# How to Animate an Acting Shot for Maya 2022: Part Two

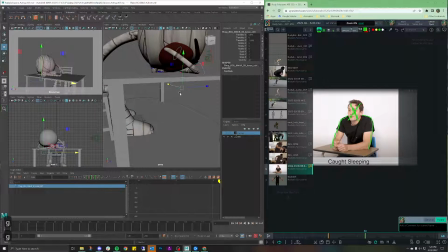989s
I definitely want those knee controls. And let's go up the leg.
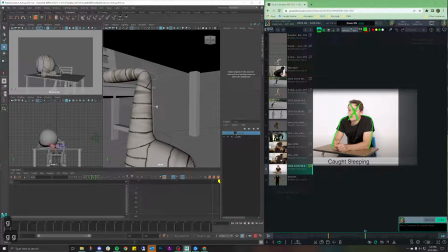997s
Again, friendly reminder to everyone who's learning animation. If you've been following the YouTube videos, please, please,
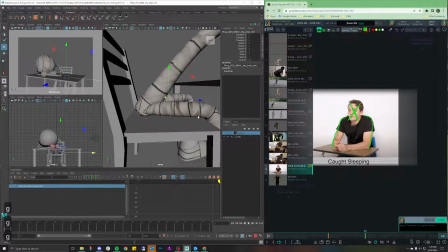1005s
please do not assume or think that if you've been following along chronologically that this is the next evolution or the next step. What we should absolutely be doing is going back and just constantly doing the ball exercise, constantly doing the sit to stand, making sure that you're able to do those.
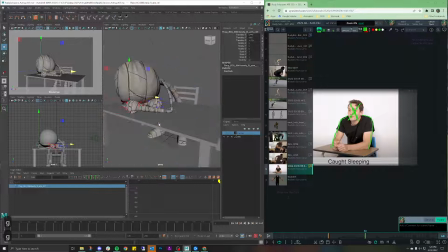1025s
And if a professional animator tells you, wow, this is amazing, then I would feel comfortable graduating to the next step. Because oftentimes we get way too excited about animation and we completely forget the importance of
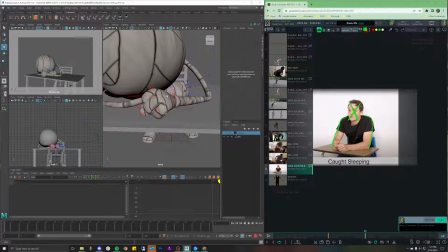1041s
learning the basics first before we get too excited about doing all the crazy stuff in animation.
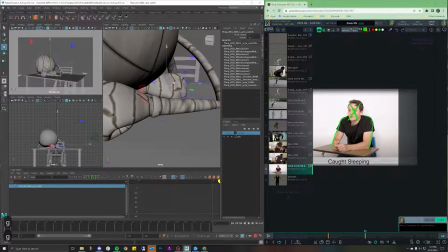1048s
The kick flips, the acting. What we really should be working on is the body mechanics first and foremost.
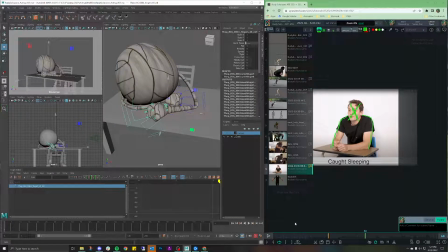1056s
So honestly, let's see what the hands are. Okay, thank goodness. The hands stay in a fist, so I don't really have to worry about that too much. Almost like that was by design.
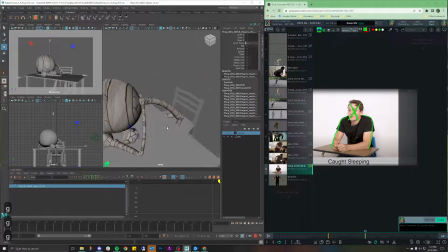1072s
Okay, let's get that. That. Perfect. Last but not least, yield, I think, elbows. Perfect. Now, again, friendly reminder of why I do this.
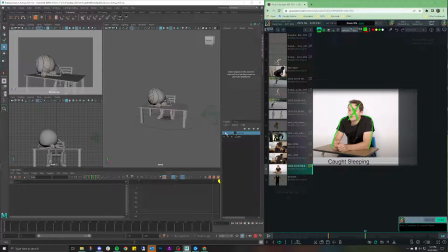1088s
Now that I have all my controllers selected into my controller layer, I'm going to turn it on. I'm going to select all objects, and I'm simply going to press S. Now I know with confidence that all of my controllers
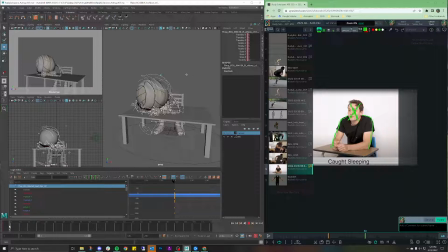1108s
that I have selected can be keyed on pose to pose. So next thing I'm going to do is I actually want to hold this pose for just a little bit, give you some time to process that this is happening.
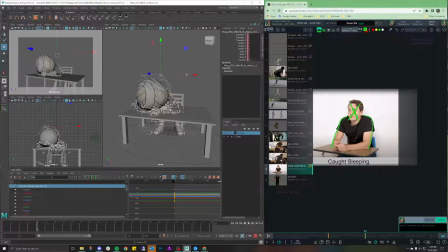1126s
Yeah, that should be good enough for now. And then let's just see how long it takes for our character to kind of come up. So we're at a rest here at about 38. 39 is when we start to get up. So from 38 on to to hit this pose right here.
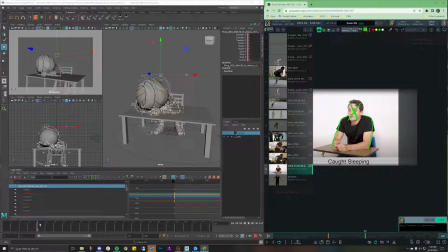1146s
Okay, so 40 frames. That honestly feels like way too much to me. In a perfect world, I would try to honor this as close as I can. However, I know that that time is going to be completely off.
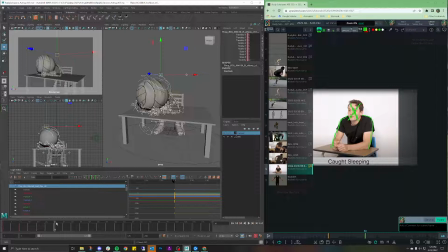1160s
So really looking at this realistically, I think 20 frames is enough for me to get that snappy feeling, at least in the beginning. It probably is going to feel slow, but yeah, that's way too many frames. What is it from? Yeah, 38 to 60 frames. I'm sorry, yeah.
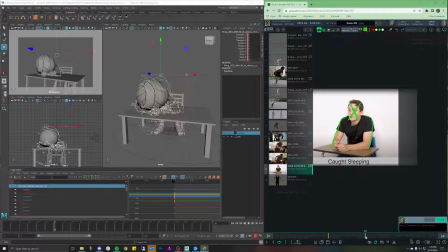1180s
30 frames to get there. That feels like way too long. I could probably do that in, let's say, maybe 25 or 15 frames, half of that. So let's do that. And I'm probably going to make it even snappier just for fun. But for now, 15 frames is a good place.
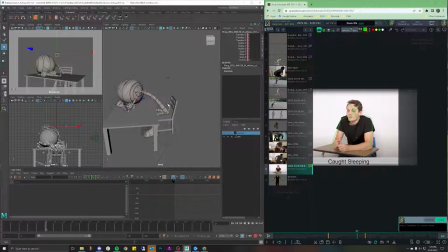1199s
So with that, remember, I do not want to animate the upper body right now. What I should be focusing on is first and foremost the feet, the hips,
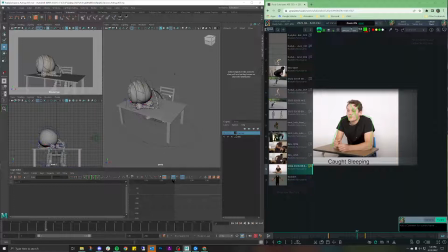1214s
and once I knock those out of the park, then I can start moving up the spine. So first thing I want to do is let's click this foot. Let's move it up and out a little bit.
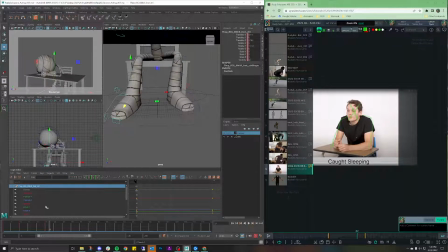1232s
So it kind of feels like the character is like, whoa, jetting out a little bit. Like, oh, I just woke up.